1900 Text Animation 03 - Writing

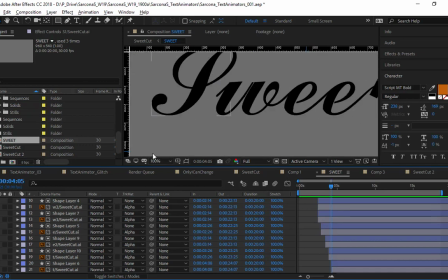(24:44)
Okay, so you just have to be aware of that and kind of make sure that it feels like
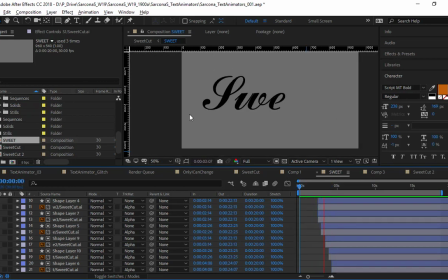(24:50)
the time for this entire thing is flowing nice and evenly. That flows nice and evenly. Now, once I have this, this is how I did the other one. I just dropped this sweet comp into another composition.
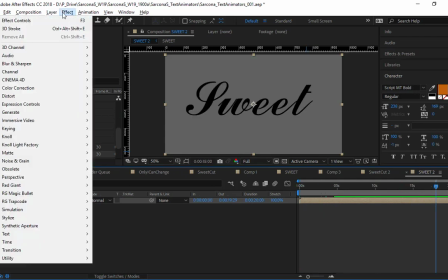(25:04)
There it is. And then I can do different effects on it. So I could give it a color. So I can just go to my color correction, go to hue.
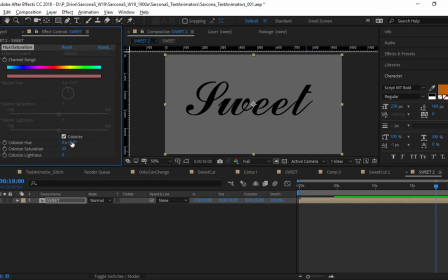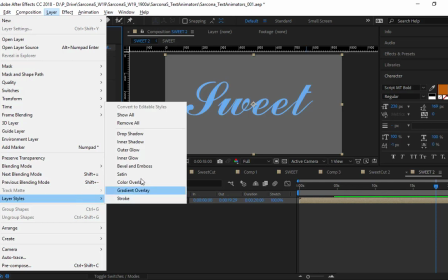(25:23)
There we go. I could drop a drop shadow effect on this.
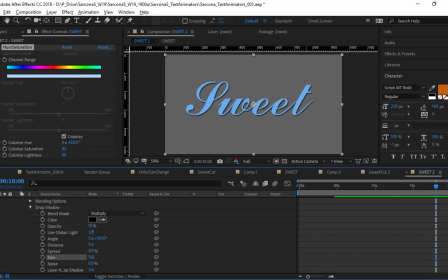(25:30)
Adjust what that looks like. There we go. So that drop shadow, you can see definitely it makes it just like before, makes it pop out a bit more than obviously not having it.
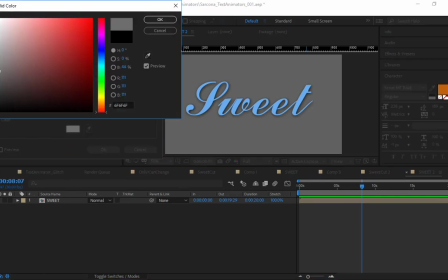(25:47)
I also have a background. Oops, this should be gray. A background on here.
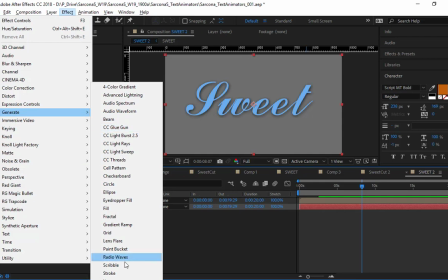(25:55)
I have a gradient on this, just like before.
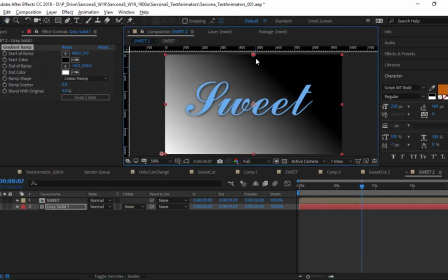(25:59)
All the same stuff that we did on the one, we would want to do on these two.
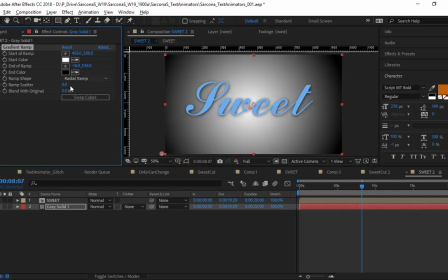(26:04)
You want to make them look complete. You don't want to make it look like, just kind of like smacked it together.
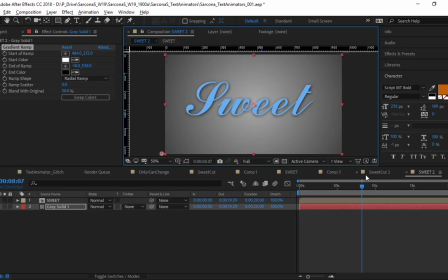(26:12)
And then I'm also going to grab,
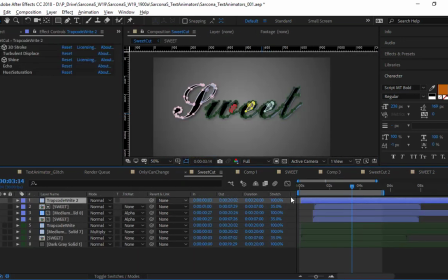(26:17)
here's that trap code right that I did before.
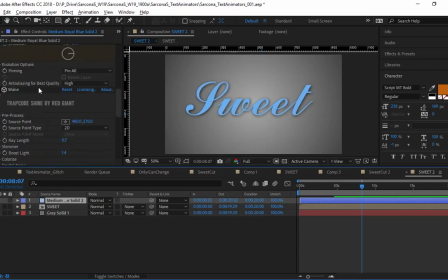(26:22)
Okay, so this is the one where it's just the trap code 3D stroke. There we go. Oops, turn it on. There we go. And now we can see it being written out on the screen.
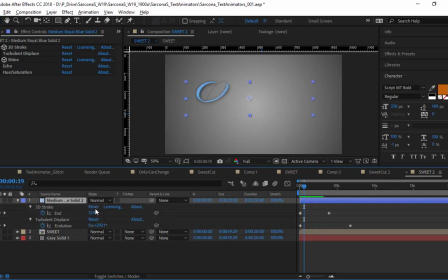(26:40)
And then this is where I would be able to set the timing for all of these. Use my keyframes, adjust the end of this, and kind of sync up when all of these things happen.
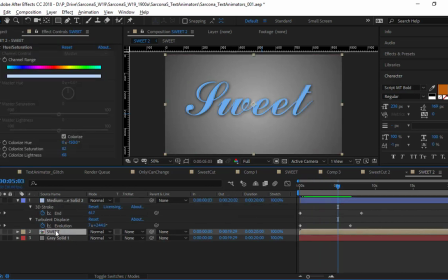(26:57)
Okay. Once my composition is done, once it's written out, if I decide it's too fast or too slow, I can come into this composition, turn the switch on here, and adjust the stretch.
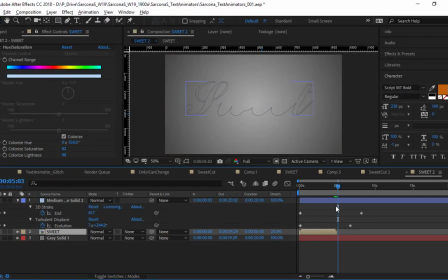(27:12)
So if I set this to 25%, that means that animation will play back 25% faster, or four times faster, right? So I don't need to go back in there and adjust all of the keyframes or all of those layers. I can just do it overall right here.
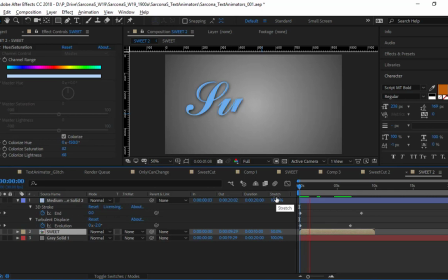(27:30)
And typically for something like this, it shouldn't be a crazy long animation. It shouldn't be something that is taking forever to actually get out there. It should just be there. Like, that's a pretty good amount of time. That was like 3 seconds or 2 seconds for this to actually write on the screen. Nobody wants to sit there for,
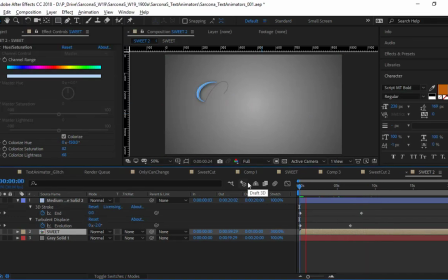(27:51)
just go really long, right? Nobody wants to watch this. Like, that's like way too long. 15 seconds for the whole thing to finish.
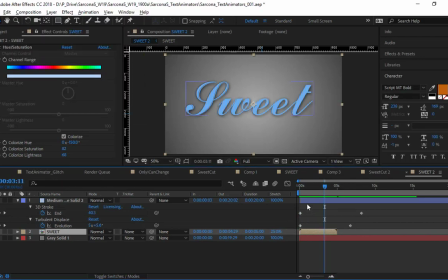(28:12)
So 25 was good, maybe 35 or 40. There we go. And then obviously I would speed these up too, so that's there. A couple things I added on top of the stroke just to give it a little bit more fanciness to it.
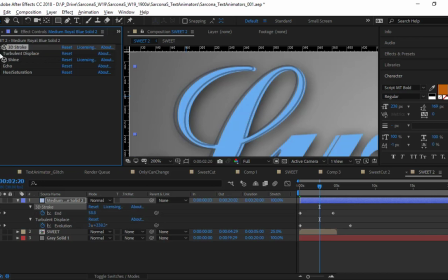(28:29)
So there's a 3D stroke. I added this turbulent displace to it, which gives it a little bit of a offset. If you look at the lines, instead of them being perfect, you can see how it just like distorts it a little bit.
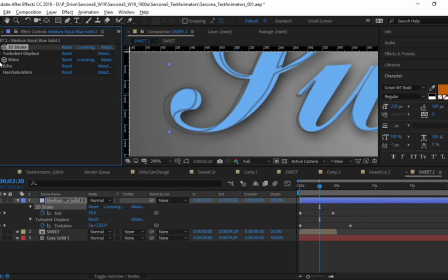(28:42)
It's kind of cool because it looks more like a sketch that's kind of following it. I added this shine too, which is also a trap code plugin. I'm gonna take the ray length.